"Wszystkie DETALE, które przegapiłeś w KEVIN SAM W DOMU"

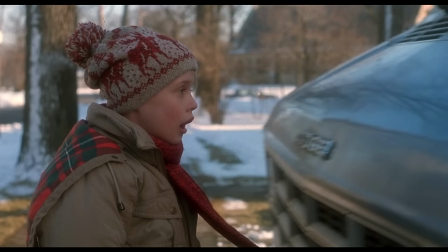(12:25)
Albo ten moment? Harry hamuje tuż przed nosem Kevina, a jego szalik zachowuje się w dziwaczny sposób, jakby był przyciągany do furgonetki, zanim ta jeszcze do niego dotrze.
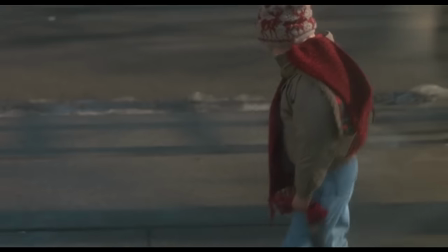(12:34)
Dzieje się tak, ponieważ cała scena została nakręcona od tyłu, aby nie narazić małego McAllistera na żadne niebezpieczeństwo.
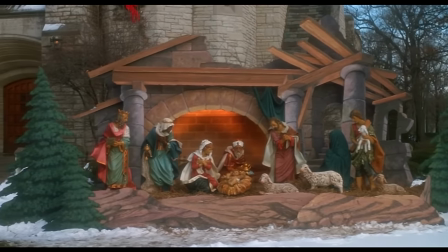(12:40)
Kevin, po zorientowaniu się, że Harry i Marv go śledzą, chowa się w przykościelnej szopce, przykrywając się zielonym kocem, który moment wcześniej gwiznął z tego miejsca.
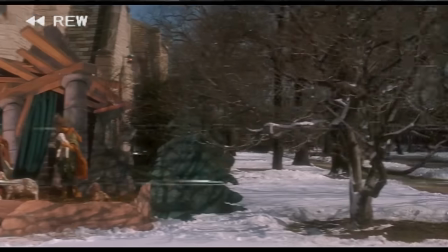(12:48)
Cofając film parę sekund wstecz, widzimy oba koce, a kiedy Kevin się ukrywa, jednego brakuje.
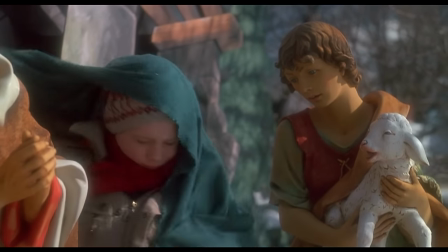(12:53)
Jak wiemy, Kevin zrzucił z siebie ten koc i pobiegł do domu, co znaczy,
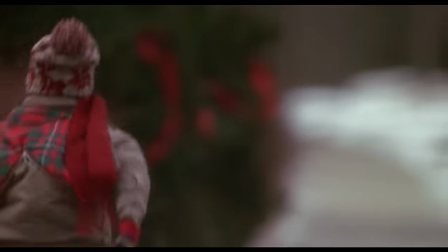(12:56)
że ktoś z kościoła lub dobry Samarytanin postanowił poprawić szopkę, gdyż wiele scen później koc powrócił na swoje miejsce.
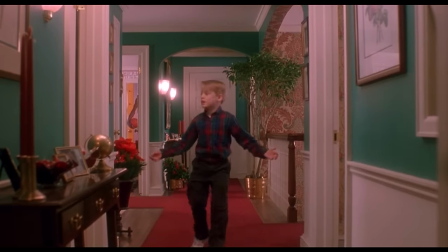(13:02)
Przez cały film panuje jeden wielki szczegół, który mógł wam umknąć.
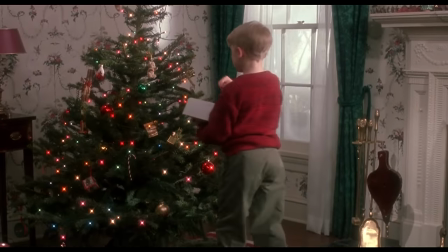(13:06)
Akcja filmu toczy się w okresie bożonarodzeniowym, jednak choinka to nie jedyna dekoracja świąteczna, jaką możemy zobaczyć.
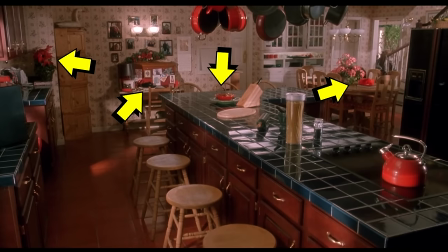(13:12)
Cały dom, czyli wszystkie ściany, garnki, mniejsze lub większe przedmioty czy strój Kevina, to wszystko dominuje w odcień koloru czerwonego i zielonego.
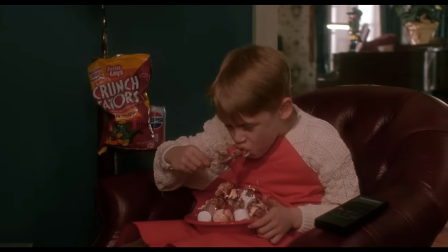(13:20)
W każdej scenie przez cały film na ekranie widzimy kolor czerwony lub zielony. Zabieg ten miał na celu podświadomie wprawić nas w nostalgiczny nastrój świąt Bożego Narodzenia.
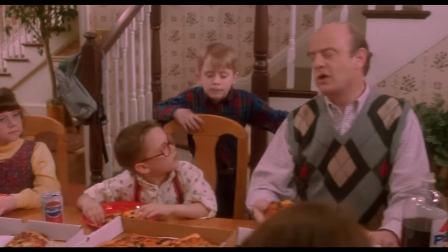(13:28)
Mało tego, wszystko co toczy się wokół Kevina i jego domu jest pokazane w ciepłych barwach, pokazując nam miłość rodzinną i świąteczny nastrój.
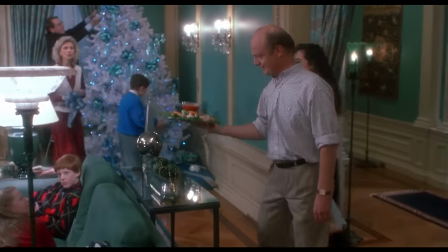(13:35)
Natomiast dom wujka Kevina w Paryżu dominuje w zimny odcień zieleni, ponieważ rodzina nie była w komplecie, mianowicie brakowało im Kevina.
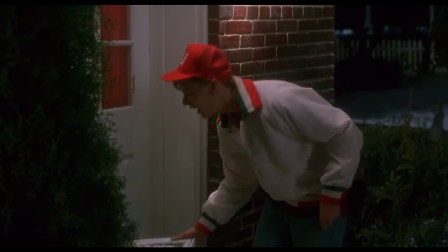(13:42)
Kevin wraca do domu i zamawia pizzę, a będąc sam ma pewność, że tym razem nikt mu jej nie zabierze.
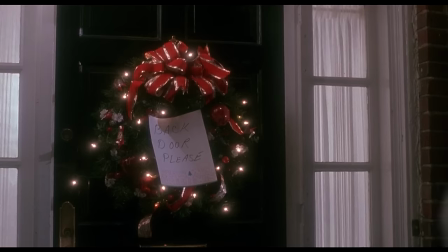(13:47)
Za pierwszym razem kierowca dostarczył pizzę wchodząc frontowymi drzwiami. Tym razem jednak Kevin wywiesił karteczkę na głównych drzwiach, prosząc, aby dostawca podszedł od strony ogrodu.
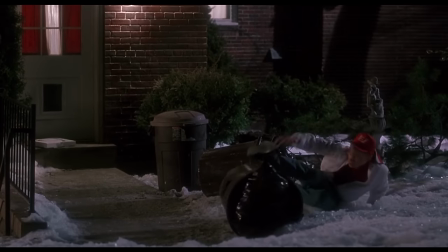(13:56)
Kevin tym samym zrobił pranka przy pomocy filmu na niewinnym dostawcy, udając, że do niego strzelają.
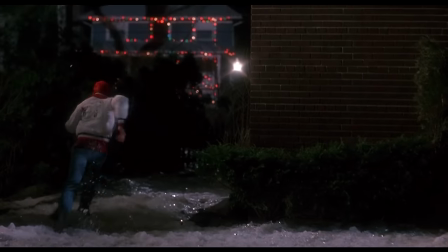(14:01)
Ale czemu Kevin miałby wyżywać się na niewinnych ludziach? Cofnijmy film do początku.
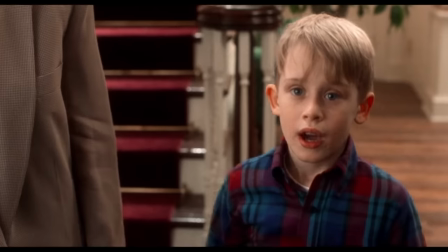(14:05)
Kevin po wydarzeniach w kuchni powiedział do dostawcy: czemu nie przywiozłeś więcej pizzy z serem?
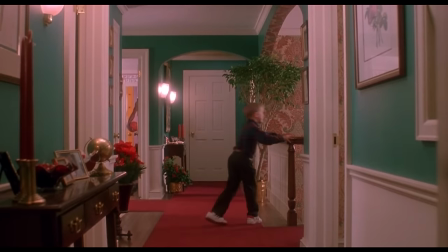(14:11)
Chłopak po prostu miał mu za złe, że ten nie przywiózł więcej pizzy z samym serem i postanowił się na nim odegrać.
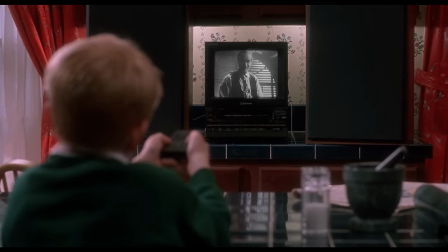(14:16)
Nie wiem, czy zauważyliście, ale sam nigdy nie zwróciłem na to uwagi. Kevin, aby głos z filmu wydawał się dostawcy prawdziwy, przytargał do kuchni dwa ogromne głośniki.
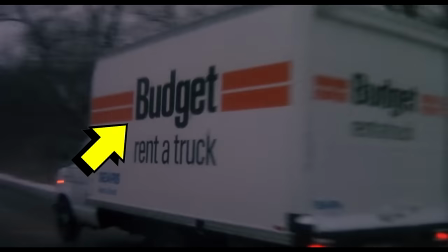(14:24)
Film zawiera w sobie tyle lokowań produktów, że ciężko byłoby je wszystkie wymienić.
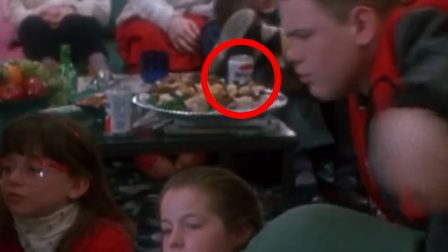(14:29)
Z głównych lokowań to wielokrotnie pojawiające się przede wszystkim Pepsi, ale również American Airlines,
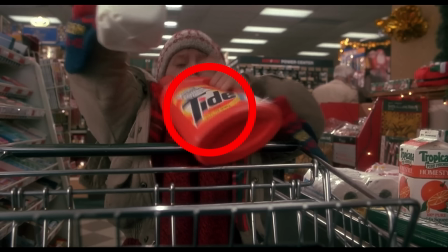(14:34)
Playboy, Tic Tac, Kraft, Tide, Tropicana oraz wiele, wiele innych.
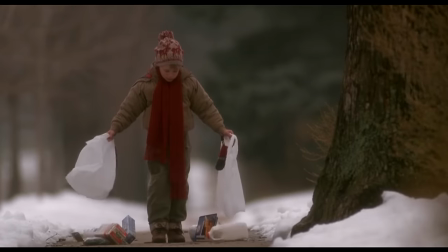(14:40)
Kevin wraca ze sklepu, a torby z zakupami dziwnym trafem pękły w jednym momencie. Reklamówki te były specjalnie przygotowanymi rekwizytami, które pękały na dole.
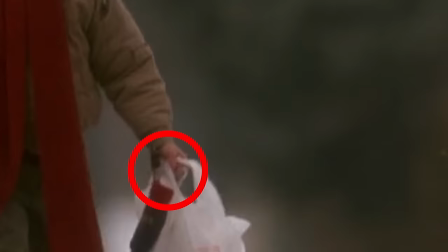(14:49)
Kevin na swoich kciukach przymocowany miał sznurki, które po puszczeniu sprawiały, że dół reklamówki się otwiera.
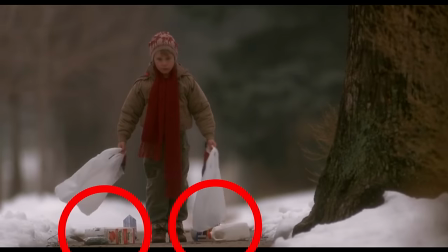(14:53)
Jest to naprawdę ledwo zauważalne. Natomiast coś, co łatwiej dostrzec, to brak wielkiego pomarańczowego płynu do prania firmy Tide, który Kevin kupił moment wcześniej.
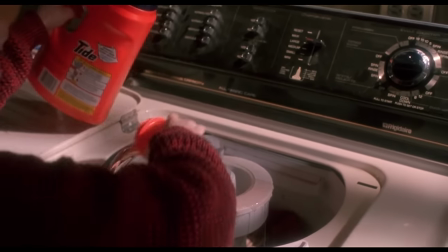(15:02)
Co ciekawsze, dosłownie w następnej scenie mały rozrabiaka używa tego płynu, aby zrobić pranie.
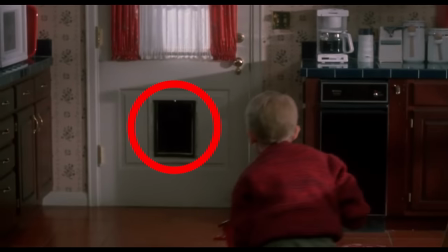(15:07)
Mega. Zwróćcie uwagę na tylne drzwi Kevina. Mają one w sobie zamontowane wejście dla psa, mimo tego, że w filmie ani razu nie widzimy żadnego zwierzaka.
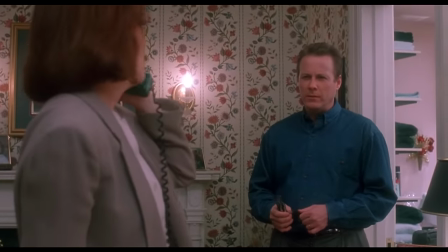(15:15)
Jeśli natomiast wrócimy na początek filmu, do sceny, w której Kevin przeszkadza mamie w rozmowie przez telefon, słyszymy, jak Kate mówi do rozmówcy, że nie zabierają psa, bo umieścili go w psim hotelu.
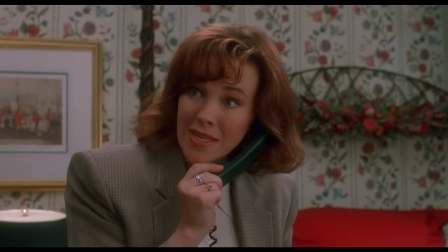(15:23)
Można to łatwo przegapić, ponieważ mama Kevina przez jego przeszkadzanie nie dokończyła całego zdania.
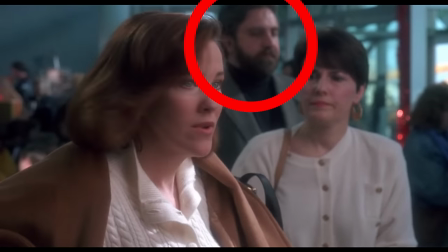(15:31)
Gość widoczny na lotnisku w Scranton, tuż za Kate, przez wielu teoretyków uznawany był za Elvisa Presleya.
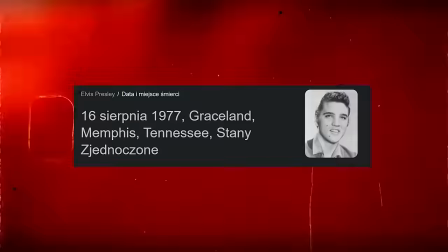(15:36)
Elvis zmarł 16 sierpnia 1977 roku.
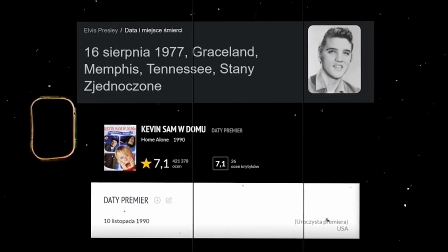(15:39)
Kevin sam w domu premierę miał w 1990, a scena ta miała być dowodem, iż król rock'n'rolla wciąż jest wśród żywych.
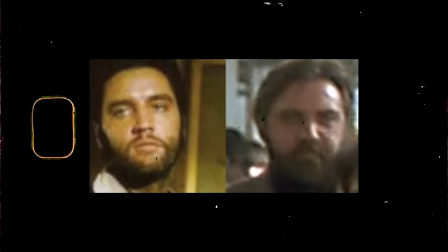(15:46)
Niestety po głębszym researchu wyszło na jaw, że aktor ten nazywa się Gary Groth i z Elvisem nie ma nic wspólnego.
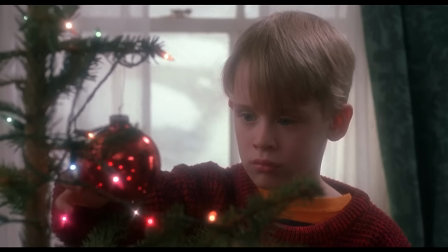(15:51)
Kevin ubiera choinkę, a za jego plecami w oknie pojawia się Harry. Przerażenie na twarzy Kevina wynika z tego, że zobaczył on bandytę w odbiciu bombki.
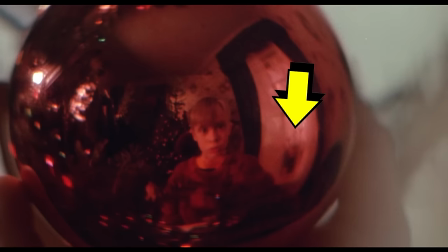(15:59)
To, co główny protagonista filmu jednak przegapił, to ten czarny element. Jest to obiektyw kamery.
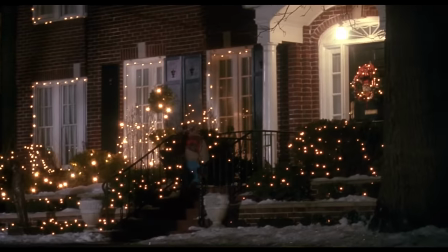(16:04)
Taka oto mała wpadka filmowa. Kevin wraca z kościoła, gotowy, aby zmierzyć się z mokrymi bandytami.
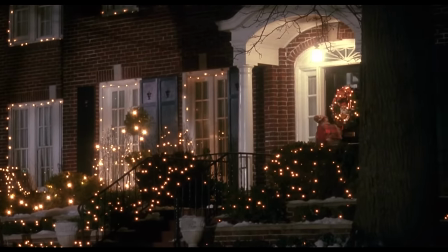(16:09)
Ale czy nic w tej scenie nie przykuło waszej uwagi? Cofnijmy trochę. Kevin po prostu podbiega do drzwi i otwiera je za pomocą klamki.
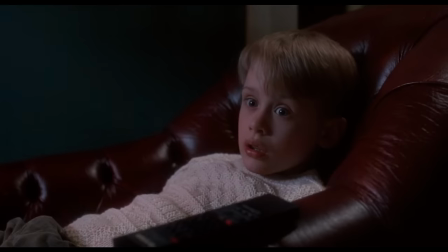(16:15)
Co w tym dziwnego? Nie było go w domu co najmniej dłuższą chwilę.
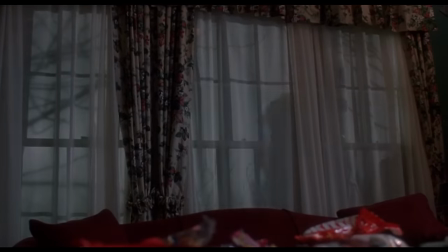(16:18)
Do tego wie, że w okolicy grasują złodzieje, którzy chcą obrabować jego dom, a mimo to wychodząc nie zamyka drzwi na klucz?
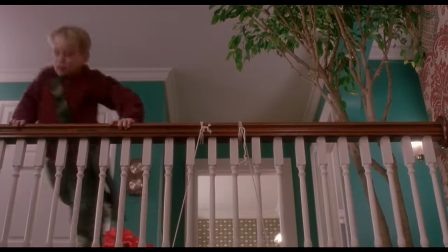(16:24)
Jak widać, Kevin być może nie jest tak dobry w chronieniu swojego domu, jak nam się wydaje.